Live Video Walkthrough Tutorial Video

Hi, welcome to the quick video capture and editing tutorial. My name is Brian Zayas. We're going to spend 40 minutes together in this video. The first 8 minutes are going to be all about capturing, setting your background scene, your lighting, and your camera. We're then going to transition to 30 minutes of editing, syncing the clips together, making basic cuts, white balance, color correction, as well as a few other tips and tricks. Let's get started with the basic setup to get ready to capture live video.
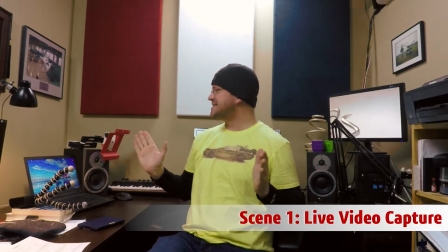All right, we got to film a video, but as you can see, the set is pretty messy.
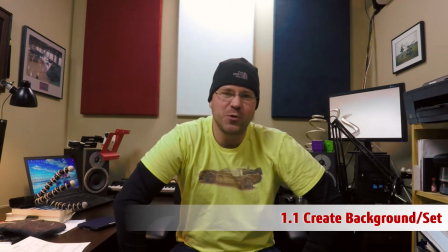So, step one when making a video, clean up your background.
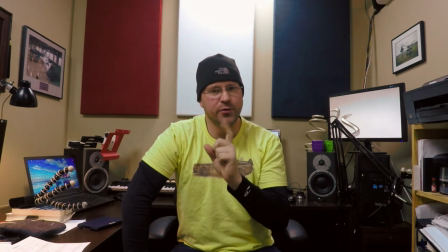But remember, number one rule of thumb when it comes to video production,
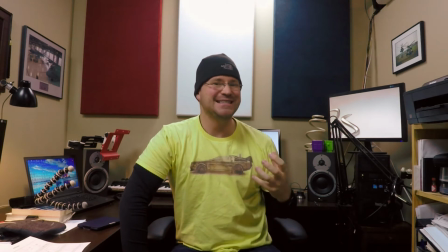all that matters is what is seen and heard on the screen when it's finished.
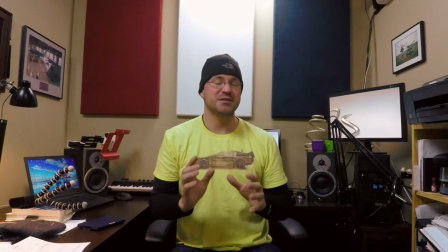So, with that in mind, let's set up a set so the background looks a little bit more professional.
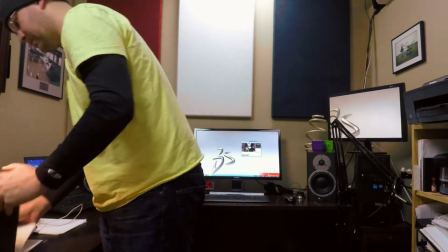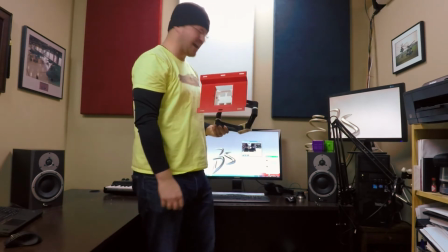Pretty cool 3D print. Stuff like this, you gotta make a decision. Does it add gravitas for your background?
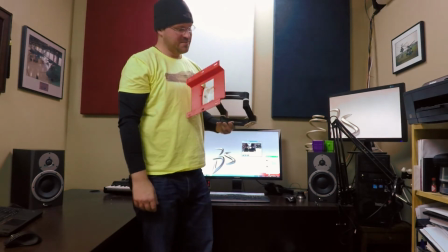In my case, maybe, but not for this video.
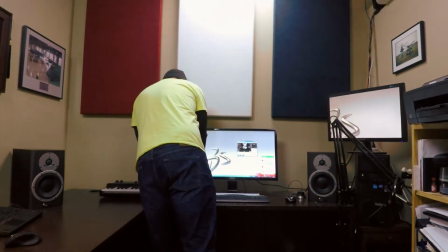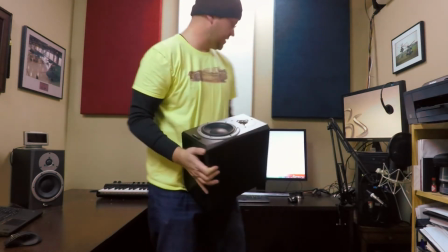And this is the absolute worst when you have to rewire something, but in the long run it's worth it to make sure you have a clean setting.
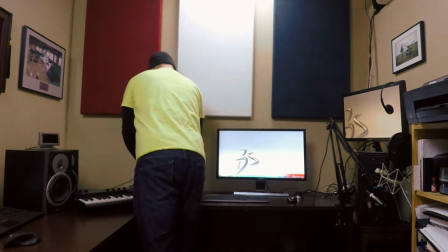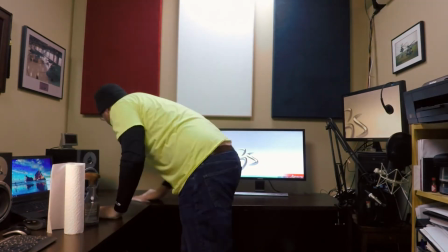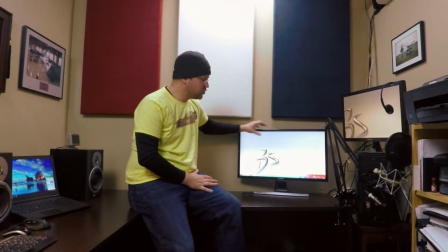Here's an important decision point. Do I want to have my monitor in the shot?
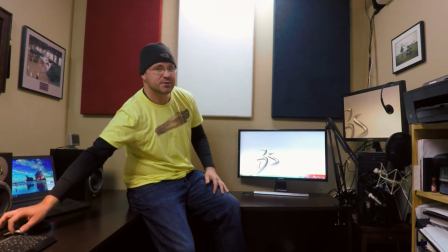Now, if I'm going to be showing software, it is nice to have SolidWorks or whatever software we're showing up on the screen,
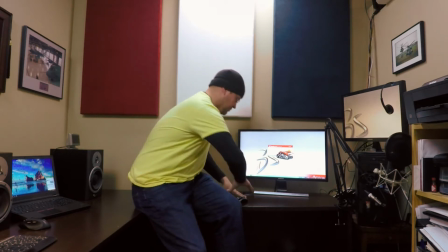if only to do a B-roll shot. For example, me modeling, seeing the screen over my shoulder or something like that.
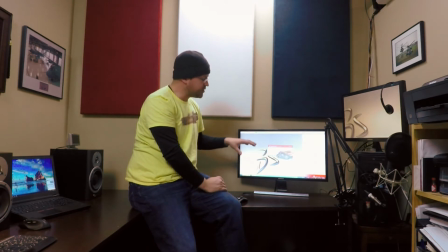Make sure if you're going to have the monitor in the shot, it's properly exposed.
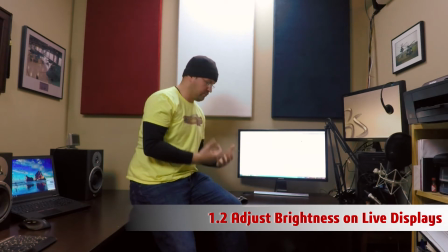In this case, my monitor is up to 100% brightness for regular use, but if it's going to be in the shot, turn the brightness down.
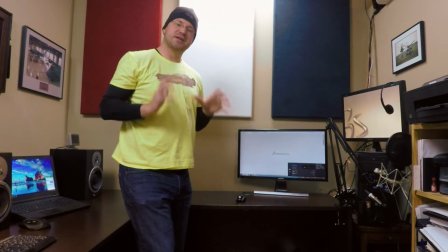Of course, it's going to look dark to you, but to the camera, it's going to look even with the rest of the background, so it'll expose properly.
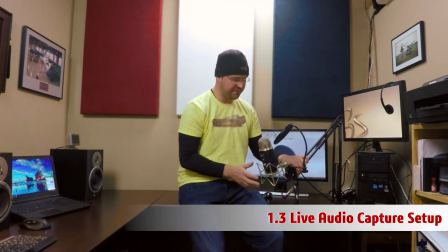Also here I have my Yeti mic with a pop filter. It's on a spring-loaded stand.
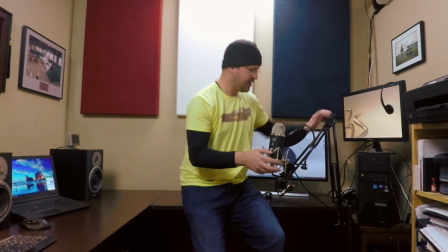This is great for doing voiceovers, but of course I don't want it in my shot. I have it over at the side here, so what I can do is put it just out of scene
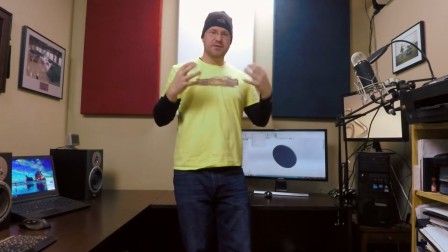and allow me to capture decent vocals if I'm going to be standing here and hosting or driving the software.
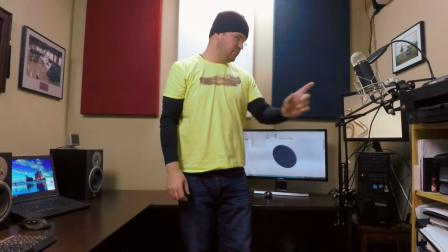It might be a little bit in the frame, so I might move it over to another mounting location.
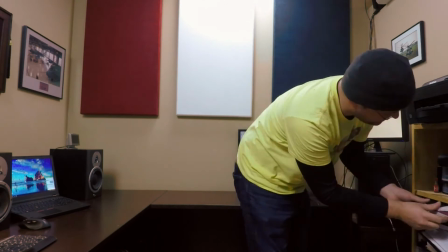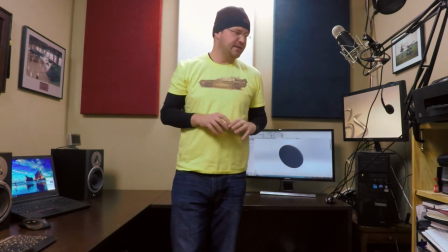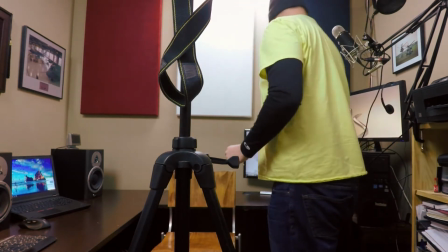Okay, we're getting there. I don't think I want the monitor for this shot.
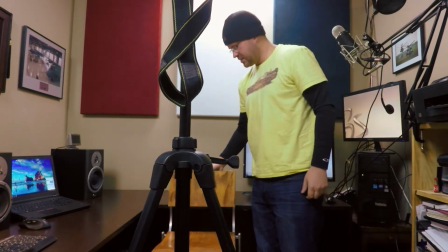I'm gonna be doing more of an introduction, maybe hosting a landing page video or something, so
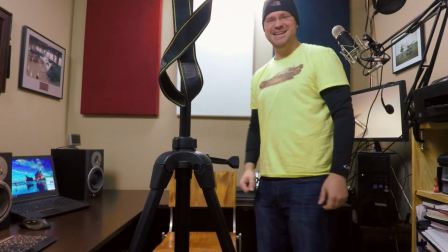let's kind of sneak that down there.
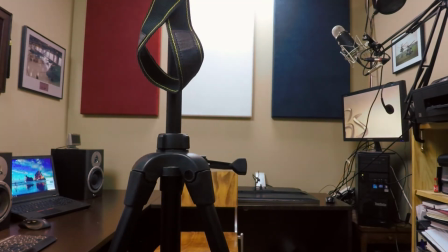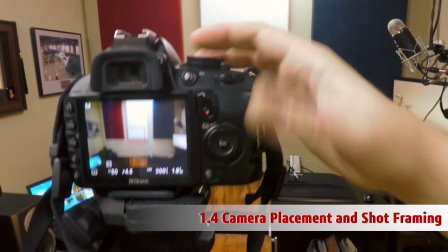Let's set the scene here, and here I'm using a pretty wide lens.
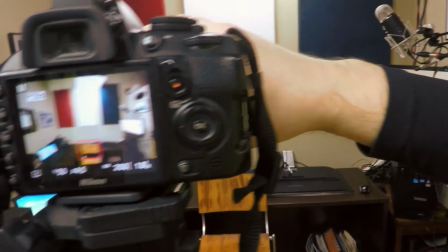In fact, I can go all the way back to 10, but that's pretty much a fisheye effect.
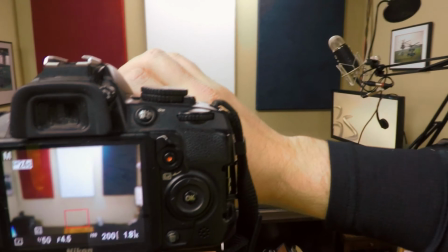So let's frame it in just to get nice background of the acoustic tiles.
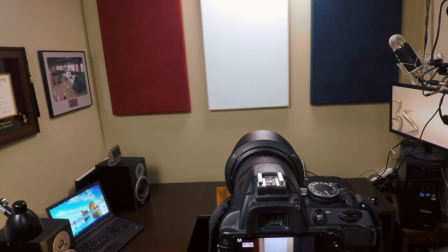Okay, let's take a look and see how this looks on the camera.
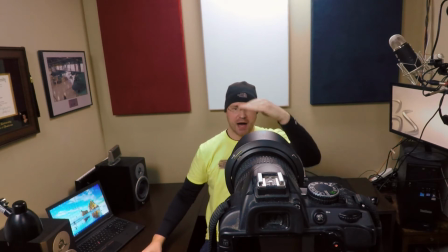Not too bad, but the angle is a little bit too high on me here, so let's bring the camera down a little bit.
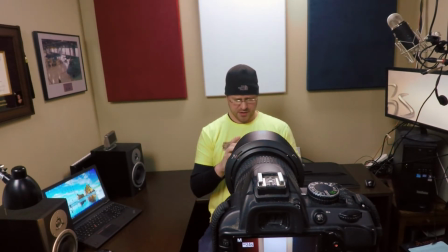And let's see how that looks. Looking at the preview here. Yeah, not too bad.